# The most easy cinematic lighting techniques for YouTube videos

So I was able to tweak the fill light a little bit so the density is not as much as the key light, creating a little bit of shadow from this end. Now the image is better exposed than what it was when it was just the key light.
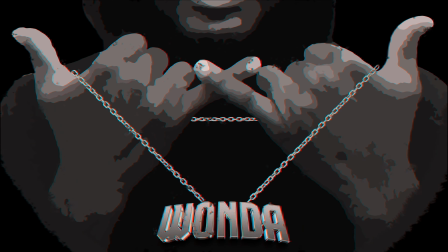Next, we're going to be adding what is known as the rim light. Now think of the rim light as the secret ingredient that makes you stand out in your videos. It's like a soft halo around you, separating you from the background. This cool trick adds more depth and makes you look polished on camera. So for the rim light, I won't be using the rim light, but I'll show you how it works. This is an RGB light I got a few months ago, and I'll be using let me turn it on. Now this light is supposed to be placed
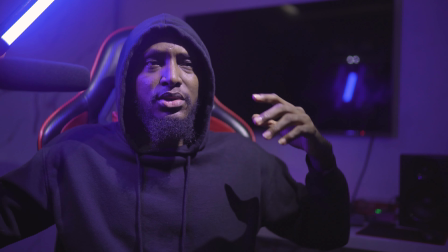4:58 higher up around my head to create this rim around my head and my shoulder.
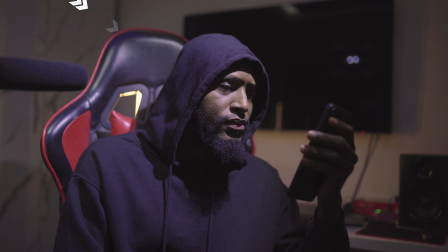5:04 Place the rim light behind and slightly to the side of your subject to create a subtle outline, separating them from the background.
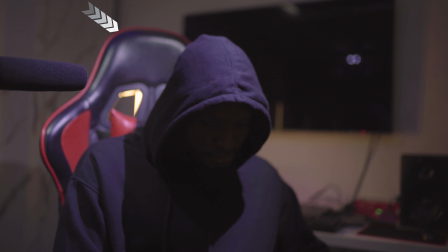5:10 This adds depth and visual interest, enhancing the overall professional look of your video. Experiment with angles and intensity for the desired effect. This is awesome because it makes your image less flat and more 3D, adding depth to it. Now that we have the key light, the fill light and the rim light, the only thing left now is practicals. Now practicals are like your regular lights such as lamp, room lighting. They give a comfy real life vibe to your video, making it look more natural. Imagine lamps or regular light you have around you. Those are practicals. They are the friendly lights that make your video look cozy and real.
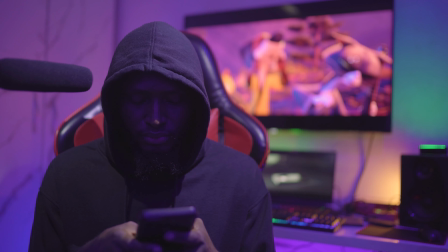5:48 They add a touch of warmth and authenticity to your scene. I started by adding some RGB lights I got a while ago.
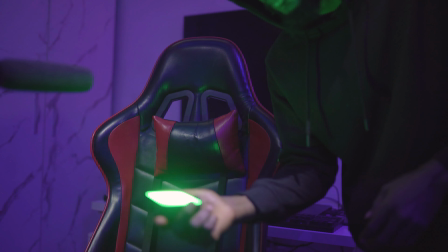5:55 The first one I placed on top of my monitor speaker. The second one I'll be using was positioned behind the speaker to create that aesthetic in the background.
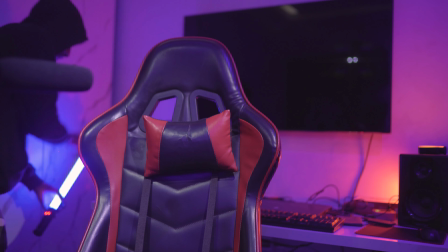6:03 I placed the blue RGB light stick on the floor facing up for a cool effect.
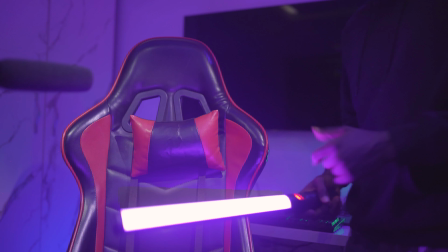6:07 Additionally, I added another RGB light set to my favorite color, purple, under my table to create a warm background.
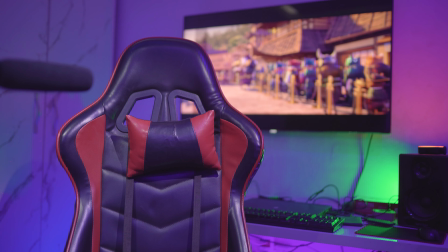6:13 I then turned on my TV to further enhance the beauty, casting a dim light to avoid an empty space.
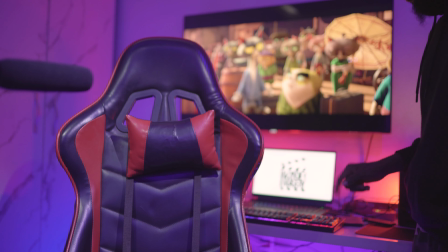6:18 I turned on my laptop screen and my keyboard RGB. I then placed another small RGB behind the laptop screen to add that beautiful background effect.
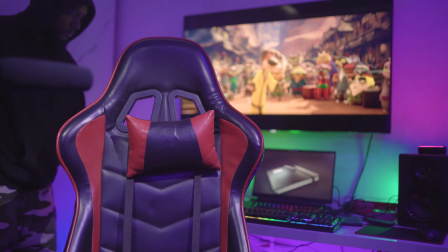6:25 Now you can see how beautiful and cool the background looks. That's the magic of practicals.
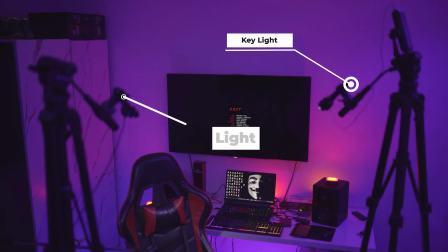6:30 Don't forget, good lighting combines key, fill, rim, and practical lights, with each serving a specific purpose.
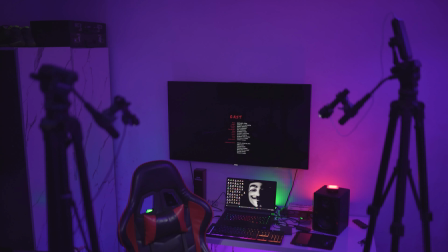6:37 Experimenting with various light sources and adjusting color and direction enhances creativity, resulting in a well-balanced and visually pleasing outcome.
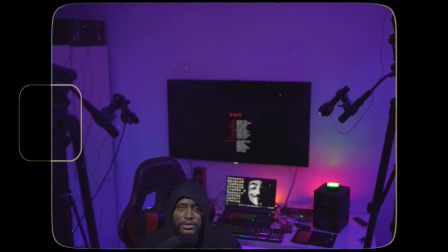6:45 My name is Kazim Daniels, aka Wonder, and this is my simple lighting setup. And that's a wrap for this video. I hope you picked up something useful. If you will be trying out these tricks in your video, let me know in the comment section. Thanks a bunch for watching. And before you go, don't forget to hit the like button, subscribe, turn on notification, and stay awesome.